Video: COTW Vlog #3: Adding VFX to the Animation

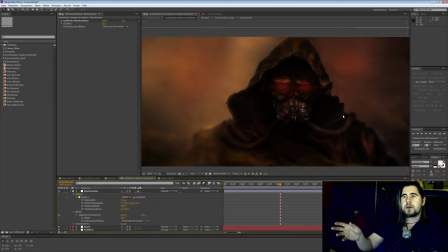Yeah, plus the smoke and the particles flying around are very secondary. They're not as important, but it's good to have some type of motion there to understand the weather conditions, the wind direction.
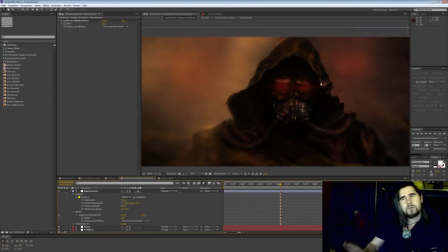It gives me a little bit more believability. And the blur effect is not, in this case, I didn't make it like a real camera blur, because I just experimented and found that this kind of milk glass blur, I like it more. It has a very interesting visual feel to it, so I left it.
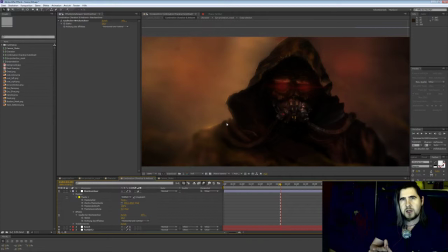Maybe I will change it in the future, but I have to see this in succession with the other scenes. Maybe it won't work, maybe it will. If it does, I will just basically leave it there.
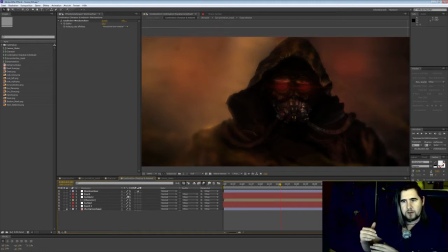And this is basically the composition stage with the character animation and the particle effects.
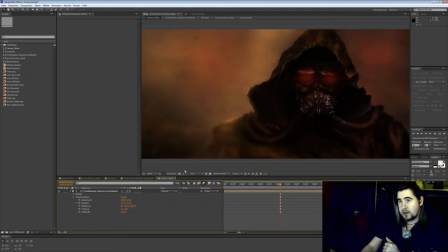But as I said, I have another layer, which is the camera shake layer. And here I have also a bunch of effects, namely rainfall, as you can see. Maybe, I hope YouTube compression doesn't kill it.
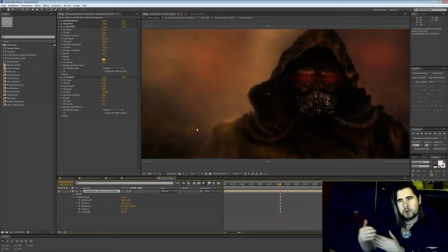But there is rain, there is some snow, because snow kind of looks like slower rain in the background, which I like, or floating dust particles, which is very interesting. They are also heavily modified in terms of direction, wind strength, seed, randomness, and things like this, and color, and so on and so forth.
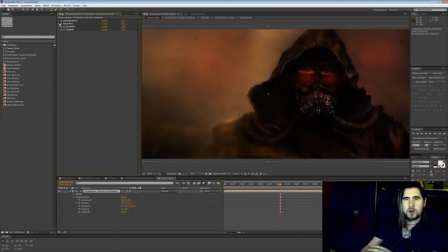I have also noise on top of it, because I think, or I believe, maybe it helps the compression of the video to stay sharp if you have a little bit of random noise here and there.
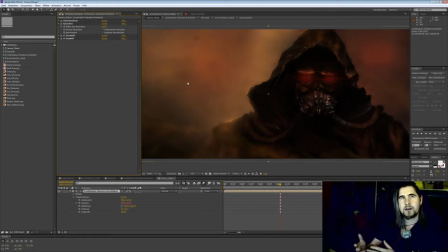Plus, it kind of looks like an analog analog how do you call it, movie format, so to speak. You know, the graininess of movies that are shown in theater have this type of graininess as well.
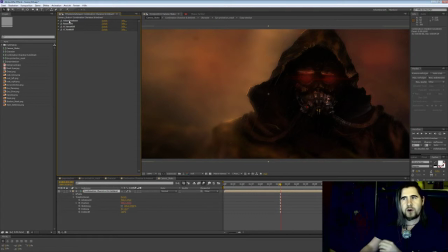And then I have an effect for a little bit more sharper edges. And then, which I haven't included yet, is brightness, contrast, and things like this. Because my setup at home is that I have 3 screens, and my 2 outer screens are kind of reference screens,
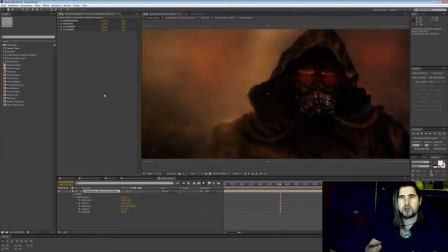because I can test how images and movies look on older screens, and usually they are way darker than on my main screen, which is relatively new. So I can adjust that. Yes, and that's basically it.
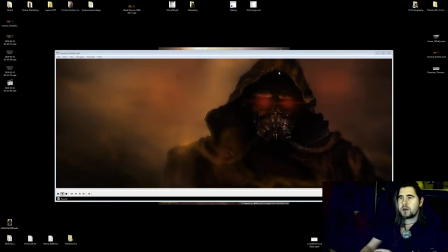So I want to show the final result in the end. And it looks like this.
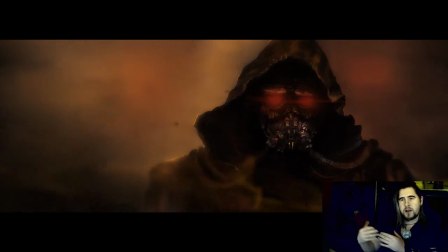So you'll see all this layering stacked on top of each other. There's smoke in the foreground, snow, rain, dirt, again smoke in the background, and the background layer itself. I might tweak this a little bit, but as a rough,
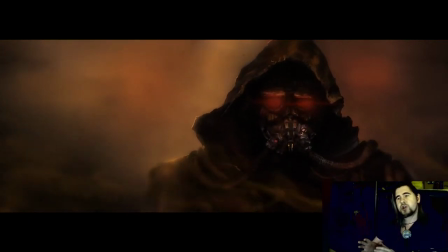how should I say, rough stage, it is totally acceptable for me. That's it for this vlog. I hope you enjoyed it. If you have questions, please feel free to post.
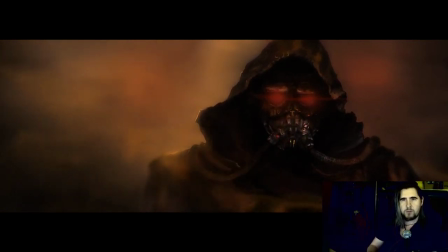And if you want to know more about the project, I will put a link into the description bar for more information. Thank you very much and have a nice day. Peace.